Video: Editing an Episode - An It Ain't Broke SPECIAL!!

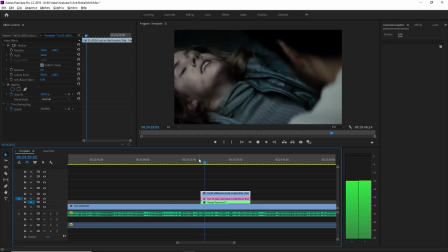(45:30) But like, that is supposed to be like that. He's supposed to, like, no one...
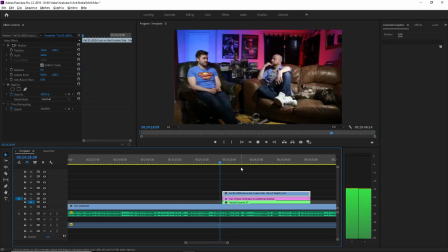(45:35)
Okay. Yeah, this is short. I think that flows, but that's short enough to not have to be there, in my view.
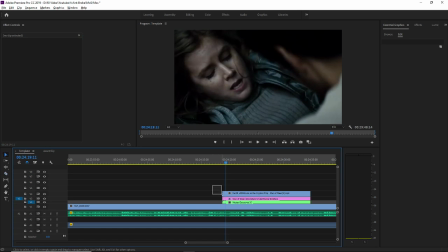(45:44)
So let's have it. Get that out. It's short enough to not have to be there.
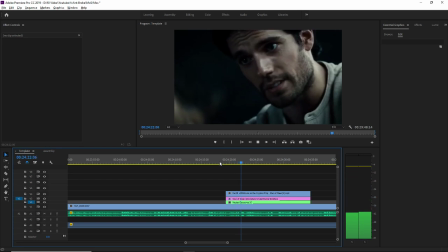(45:49) It's supposed to be like that. He's supposed to, like, no one... It also plays into the whole, like, why doesn't anyone...
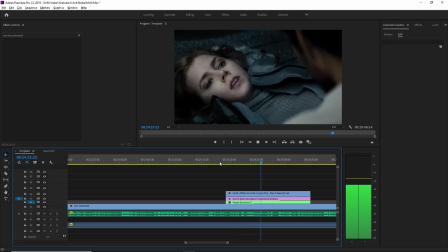(45:55)
You can really fucking hear Duncan's allergies, eh?
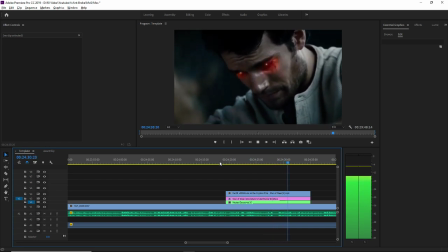(45:57) He's supposed to be so able to interpret a human, or like, just to project humanity in such different ways.
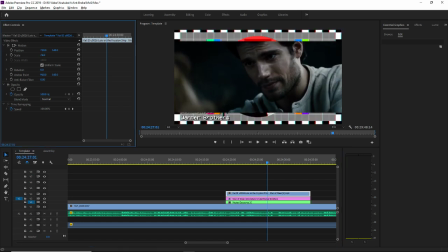(46:05)
I mean, that's good, because he's discussing how Superman is, you know, determined to help and stuff.
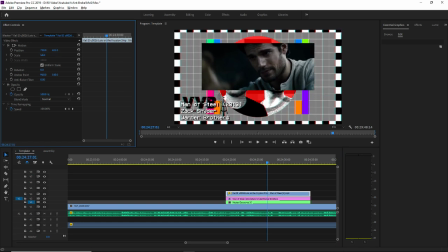(46:13)
So I think that's a legit bit of stuff. That's good. Again, I mean, I try not to be too kind of glued to literalism, and I know it might seem lazy, but I think as long as the clip is thematically apt, I think it works.
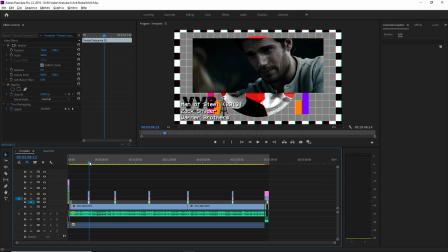(46:27)
So we've got our 5 clips in. So this episode is in theory done.
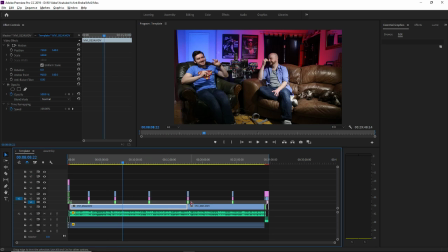(46:33)
I don't really feel the need to colour correct this.
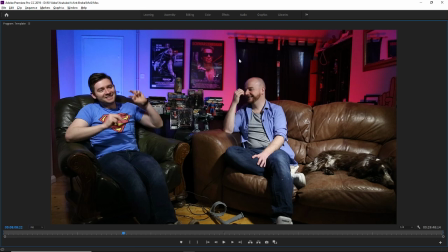(46:38)
I could do, but I'm not gonna. I don't really feel the need to. I think it's just fine as it is in camera.
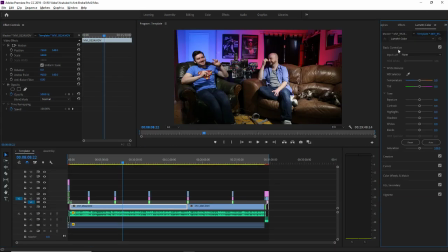(46:45)
If you were to do that, you've got the Lumetri colour panel here. So generally when we colour correct stuff, and I do that for pro jobs, you can colour correct here.
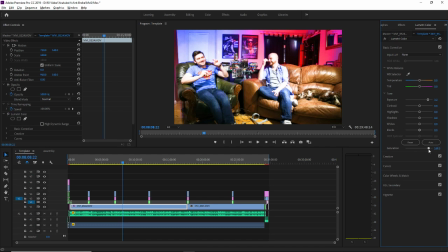(46:52)
So I could do some fucking wacky like woo here. Not going to do that at all.
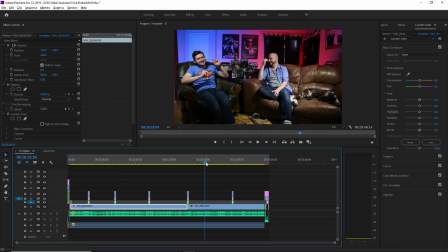(46:59)
I think it's fine. It's just a question of time. You know, because if I have to do this, and again, I've been through the process of colour correcting these episodes before, but it's just getting them out and getting them done.
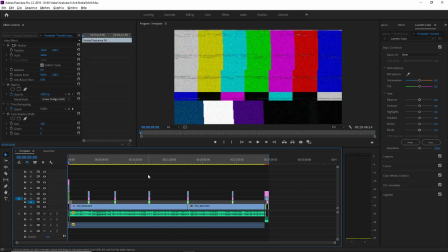(47:06)
It's very tough to put yourself on a weekly schedule. And we only missed it when I broke my leg, and we were going to break for Christmas anyway. Lol. We were going to take a break for Christmas anyway. That's the only time we stopped since we started, so to speak.
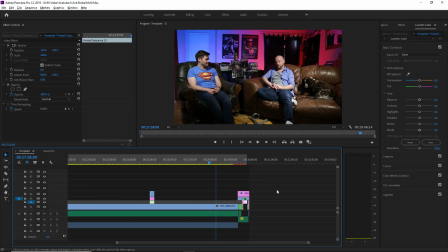(47:19)
So, you know, it's about getting these out on time. We decided very early on that we were going to get something out every fucking Monday, and that's the way that goes.
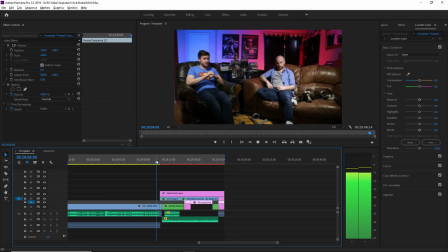(47:26) Thank you very much for coming, and we will see you again soon. Cheers, guys. Bye-bye.
Slightly abrupt on the end, but I wanted to cut on me doing that kind of Shakespearean.
Bye-bye.
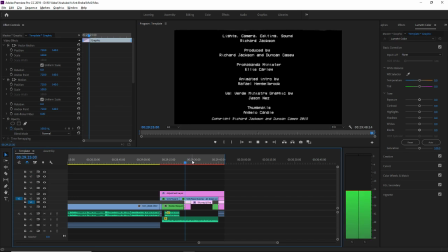(47:37)
There you go. Right, so next thing,
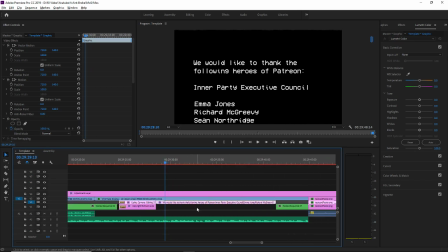(47:44)
it's going to be a bit of a shitter because there's so many layers here. We get we get processing issues. Let me just bring up my spreadsheet.
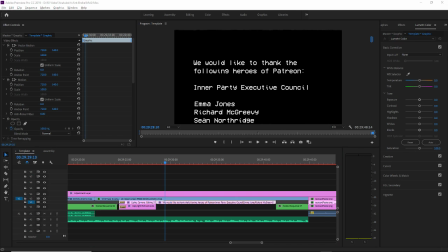Just a moment, everybody.
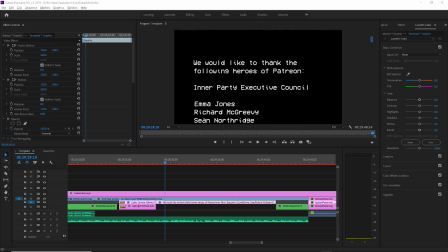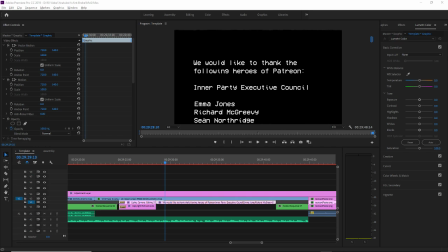Okay, no, just a sec, everyone. So, yeah, got my list here.
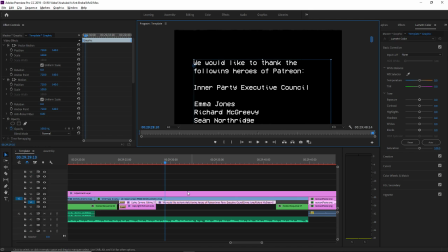(48:44)
It should be up to date. So if I come in to the text here, because I want to edit that. You're gonna fucking play up, aren't you? You're gonna fucking play up, you wanker.
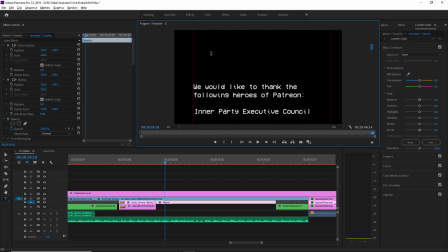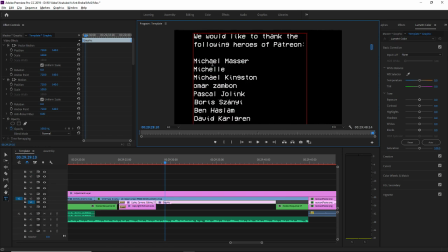(49:14)
We've got a few incomers, and I hope anyone who's new, I hope you're watching. For this is it's your incentive to be here, really. Alex Godfrey.
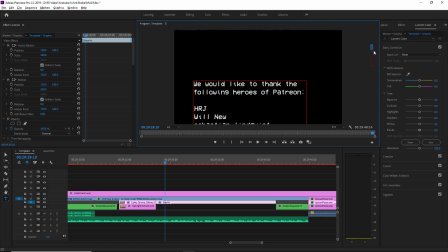(49:28)
Don't know if he's watching. This is a test, actually, Alex. If you're watching, Alex is one of my mates from Cambridge.